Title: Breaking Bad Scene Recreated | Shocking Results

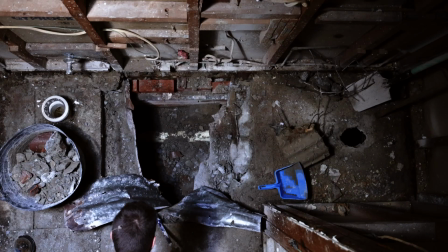(0:00)
I recreated this scene from Breaking Bad season 4 episode 11 during a bathroom renovation.
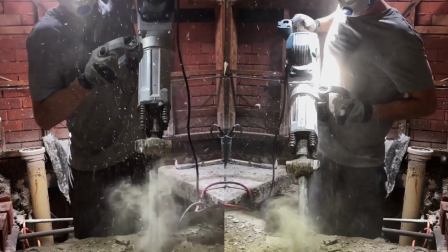(0:06)
This idea came to life when I realized the floor would have to be removed due to a number of leaks. The further I got into the demolition I realized there were three big challenges to getting this bucket shot right.
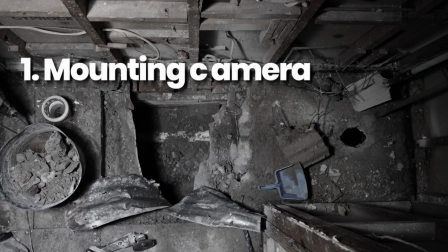(0:17)
The first was mounting the camera properly to get a true top-down angle,
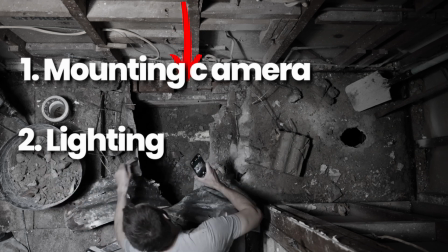(0:23)
second was the lighting for the foreground and under the floor and third was controlling the camera remotely
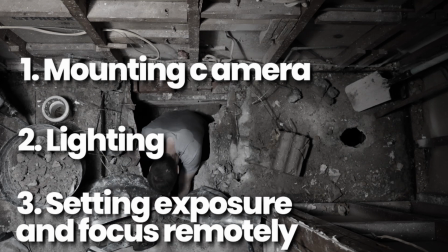(0:29)
and setting the exposure and focus settings when it's up in the roof and I'm the subject under the floor.
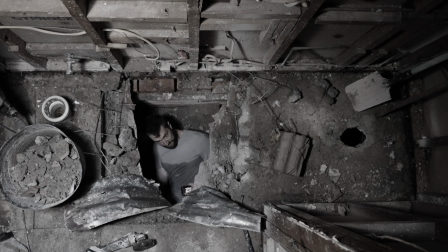(0:36)
So here's the final shot.
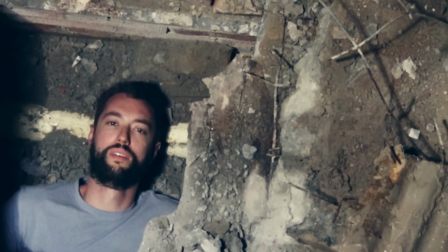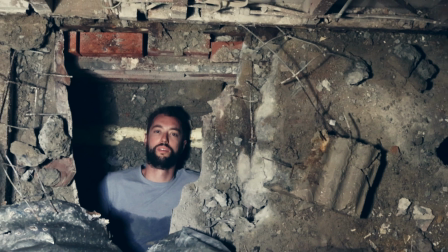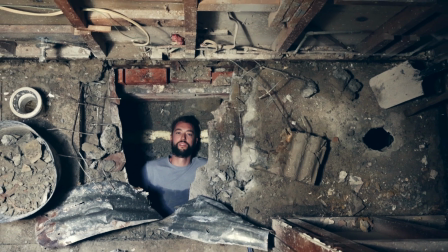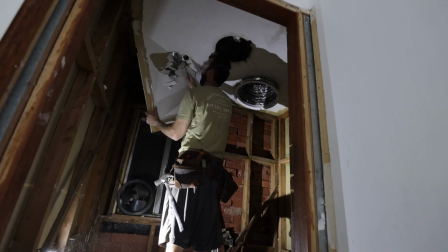(0:55)
Okay starting with mounting the camera.
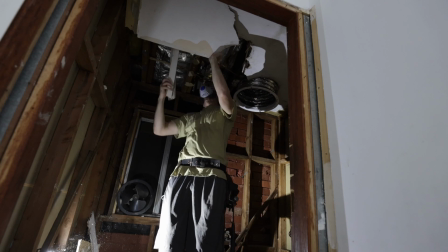(0:57)
This was easy because I had to remove the ceiling anyway and if that wasn't an option my next recommendation would be a C stand like this one.
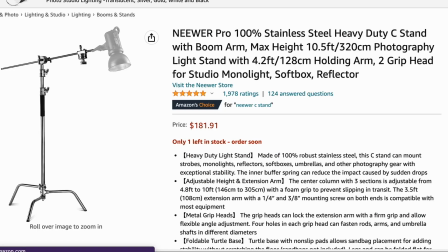(1:05)
Just make sure you have some weights to support the stand and stop it falling over. If you are going to use a stand you'll have to pick up this camera mount as well.
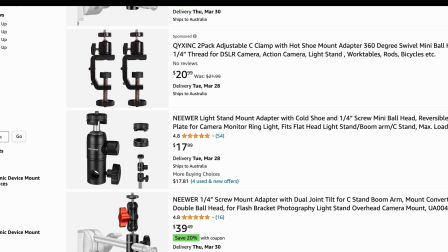(1:14)
This connects your camera to the pole of the stand and any of these will do the job.
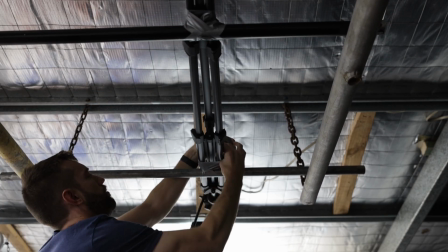(1:19)
But in this case I just taped the tripod to the ceiling joist like I'm doing here.
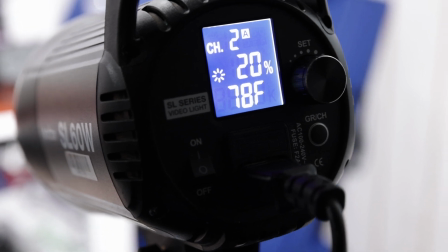(1:25)
So I lit the entire scene with just the one light, the Godox SL60.
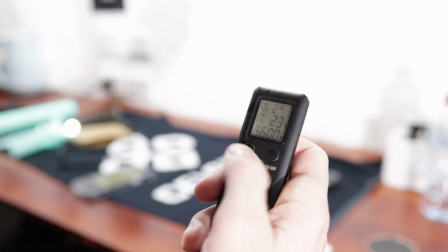(1:31)
What I love about this light is that it's studio quality at a beginner's price. It comes with everything from the remote, stand and the softbox.
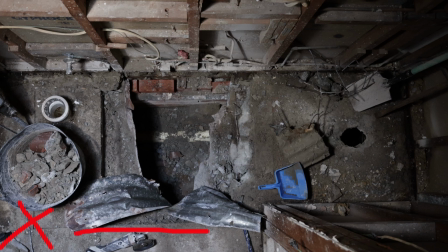(1:40)
I positioned this in the bottom left corner to create a nice big drop shadow between the floor and the ground as you can see here. I wanted that there to highlight the fact that I'm actually underneath the floor.
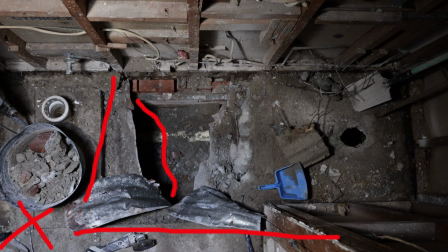(1:54)
If I lit the scene from straight above you would have a minimal shadow and it would be harder to understand if I'm actually under the floor. This however did mean that the right hand side of the scene here was a little bit sort of underexposed but I was willing to accept that in order to get the exaggerated drop shadow. Under the floor I did take this head torch to just move around and create different lighting on my face.
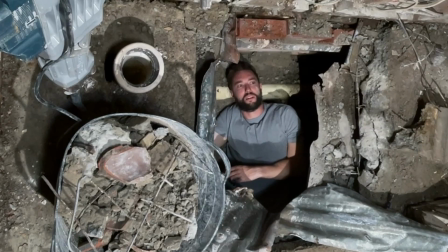(2:22)
It was just the smallest and easiest way to get lighting underneath the floor.
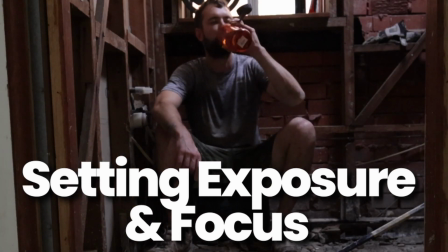(2:27)
The final challenge was setting the exposure and focus on the camera up in the roof when I'm the subject and I've got to get down the ladder and under the floor.
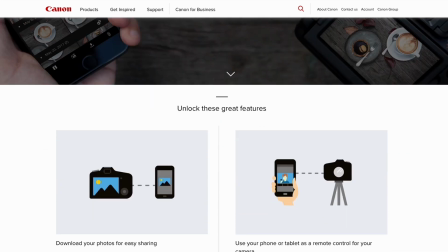(2:36)
I thought this was a great opportunity to try the wi-fi connection via the Canon app and this went well for about
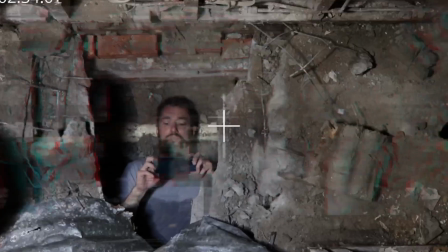(2:43)
60 seconds and then the connection failed and then it failed again and I had to keep climbing out from the floor and restarting the camera.
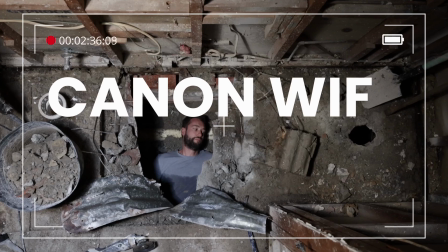(2:50)
So after reviewing the first shot I realized that wi-fi remote was not reliable and nor was autofocus.
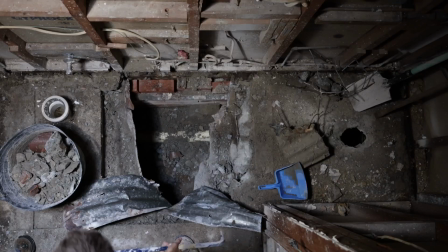(2:58)
So I left the torch under the floor and zoomed in on the plumbing pipe as that was where my head will be and I manually set focus to the pipe
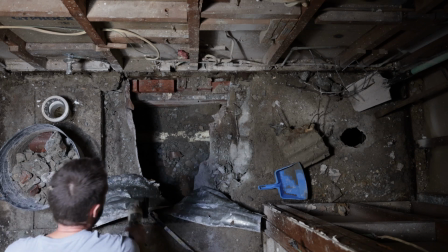(3:06)
then all that left was the exposure so I set my ISO to
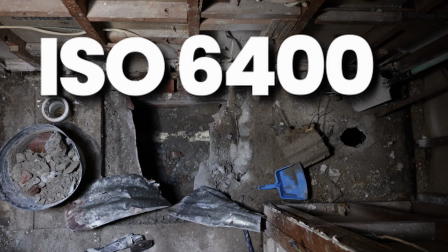(3:11)
6400 to avoid noise in the shadows going any higher I
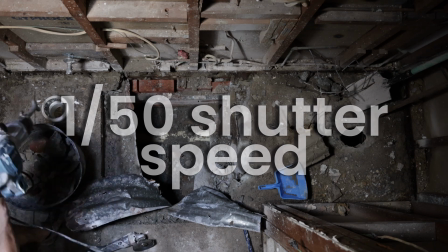(3:16)
had a 1 over 50 shutter speed because my frame rate is 25 frames a second and that leaves the aperture which I wanted as high as
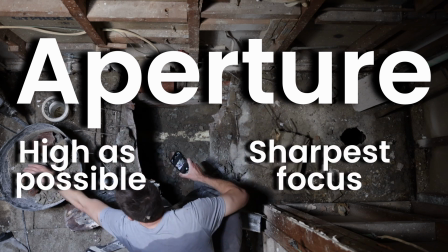(3:25)
possible to get as much of the scene in focus as possible and this ended
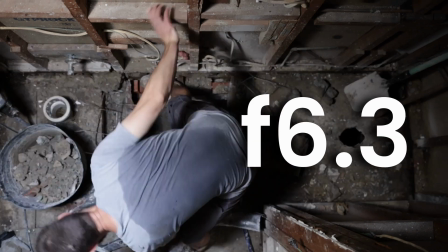(3:29)
up at about an f-stop of 6.3 to properly expose the
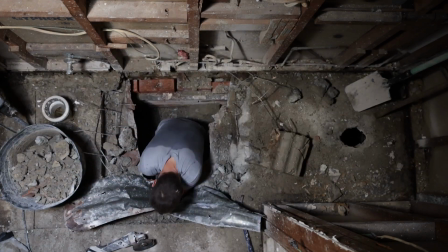(3:34)
scene.
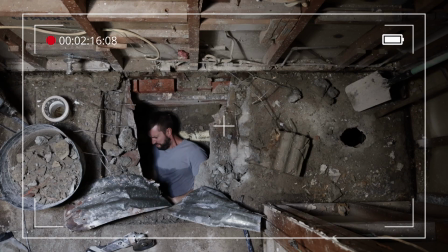(3:36)
Once all that was dialed I hit record and climbed down the ladder to complete the shot, capturing the thumbnail.
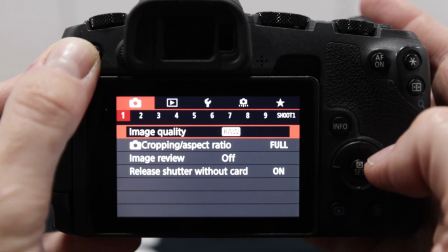(3:45)
So for that I put the camera into self timer mode.
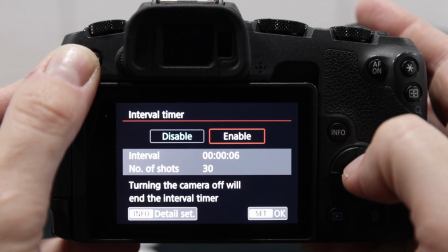(3:48)
I set it to about five second intervals between shots and took about 30 to 40 shots,
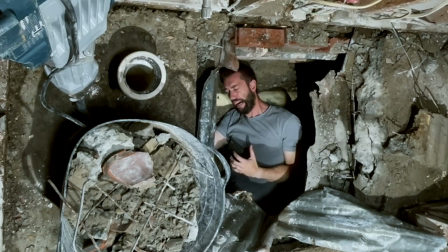(3:55)
pulling all sorts stupid faces just to see what would work well as a thumbnail.
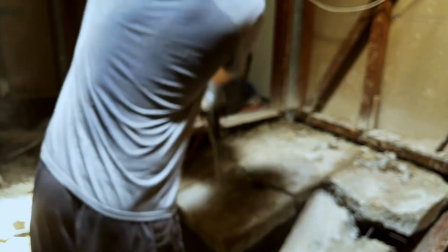(4:01)
I always try and take photos for thumbnails instead of screen captures from video.